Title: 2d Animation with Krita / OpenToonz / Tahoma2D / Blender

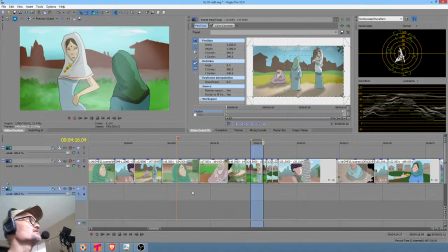78:41 But the most important thing is definitely the continuity of the storytelling. The blessing and the curse of live streaming, the editing. You'll get useful comments and contradicting opinions.
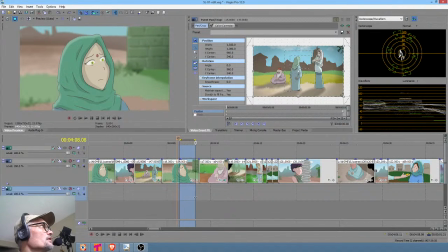78:53 Right. No, I mean, Darren, this is all good. I think for me as kind of the instructor guy here,
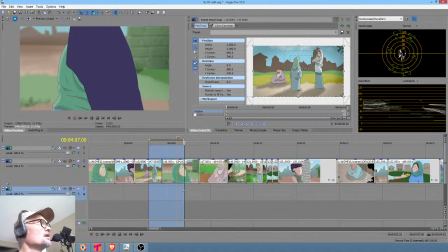79:01 the very important takeaway is the importance of looking at how your shots work in context of the edit. Can this be done with a cut shot that focuses on mom's disdain? You could.
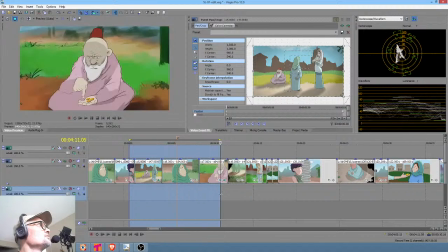79:15 But of course, we kind of have that here, even though it's not a super close up.
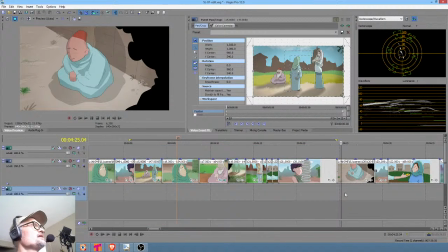79:22 And I don't think, the way you're stating the question, Amar, the question then becomes, do we need to show the mom's disdain? Do we actually need more information for our audience here? I kind of would argue probably not.
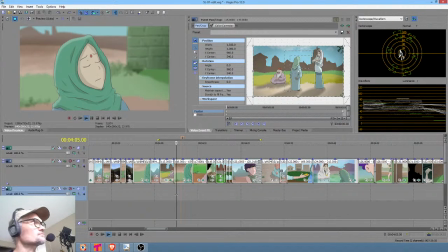79:36 If anything, we're swinging in the in the opposite direction where we're really saying too much.
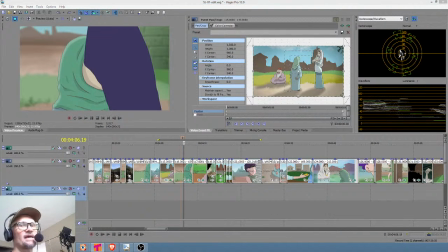79:43 So I'm going to look at what Max just said, though, as far as this. I think that this is probably a fair point. If we take this, and let's even move her more briskly like that.
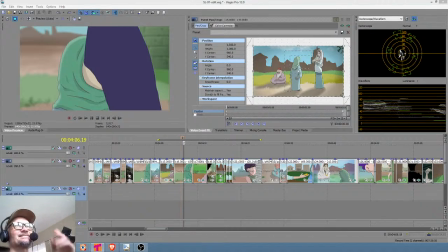79:58 Okay, I'm just going to go ahead and render it. You guys can't see this because I'm on the other screen, but I'm just doing a really quick re-render. And we'll just see how it works, you know? So,
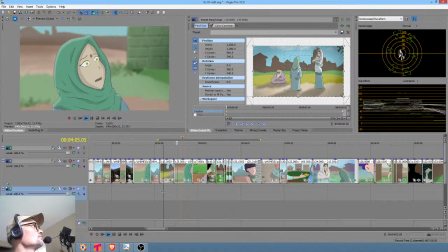80:14 but
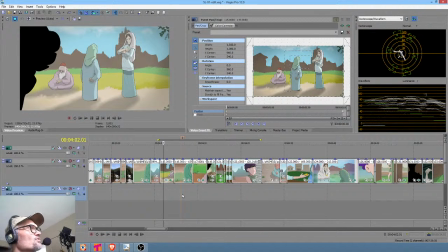80:17 okay, yeah. Now that is better, but the reason it's better is because it actually allows us.
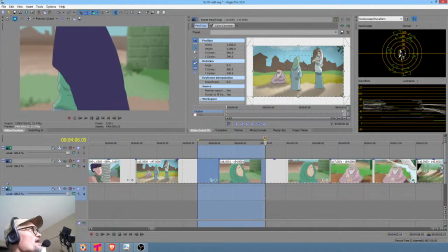80:23 What we have here is just,
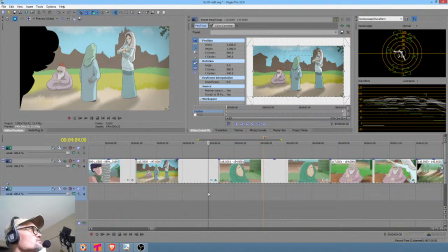80:28 I guess nonplussed would be the word, maybe. Yeah.
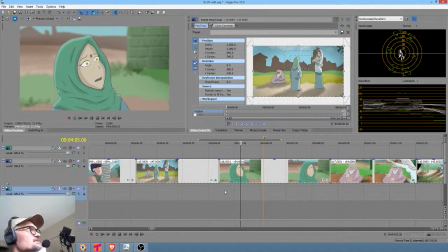80:36 My opinion would be, I like the idea that mom passes by more briskly, showing utter disdain for her daughter's feelings.
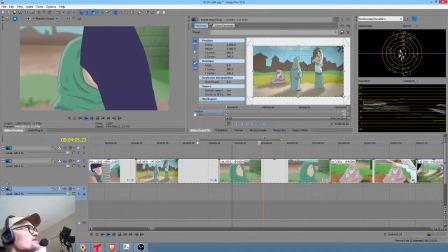80:45 But the problem is now, this second move right there, boom, that is completely unnecessary.
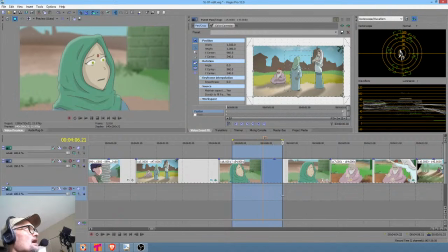80:52 What really needs to happen is mom crosses, and then she finishes her sentence, and then cut away. So this needs to be cut right here.
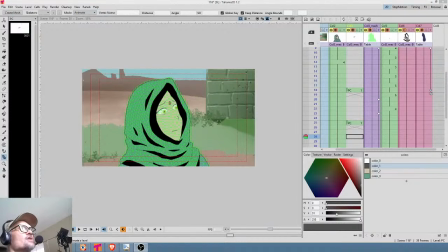81:02 And now I need to go back to Tahoma and look at this. Yep, this key right here is absolutely unnecessary. All of this stuff is just noise. It's just noise that is not helping the shot.
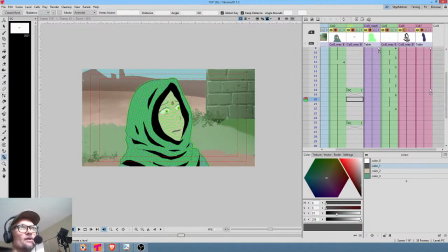81:22 Okay, there's that. You know, again, when in doubt, chopping things down is almost always the right choice.
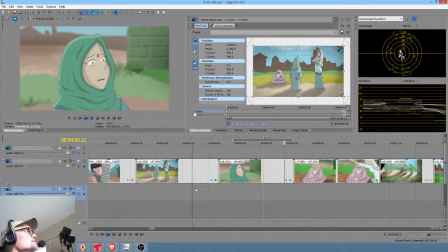Okay, yeah, and now I must say, I really dislike this shot.
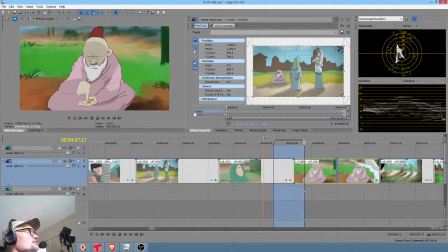81:43 So we are definitely going to rethink this shot. This shot was done, I think, in Blender. Basically, you've got these little image components, like his hand
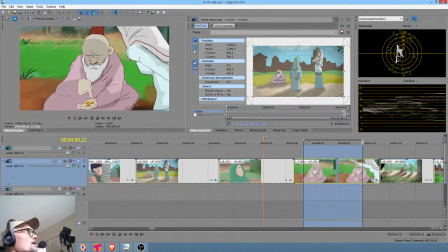82:00 and her arm, like right there, where this is just a mechanical. You know, this is as far as animation technique, it's about as cheeseball as it gets.
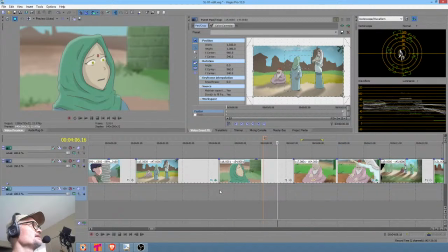82:14 And I definitely don't love it. So and now I'm going to stretch this just a little bit longer. I don't mind the eye blink.
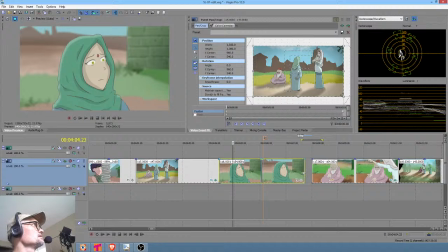82:34 Yeah, I mean, I don't mind that at all. Let's see, let's get that blink right there and smack into the next shot. Blink.
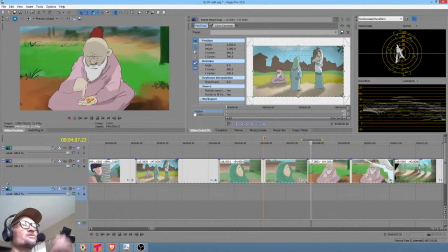82:44 Alright. Okay, I think more vector brush performance along with better rigging system would be better workflow than most post-effects.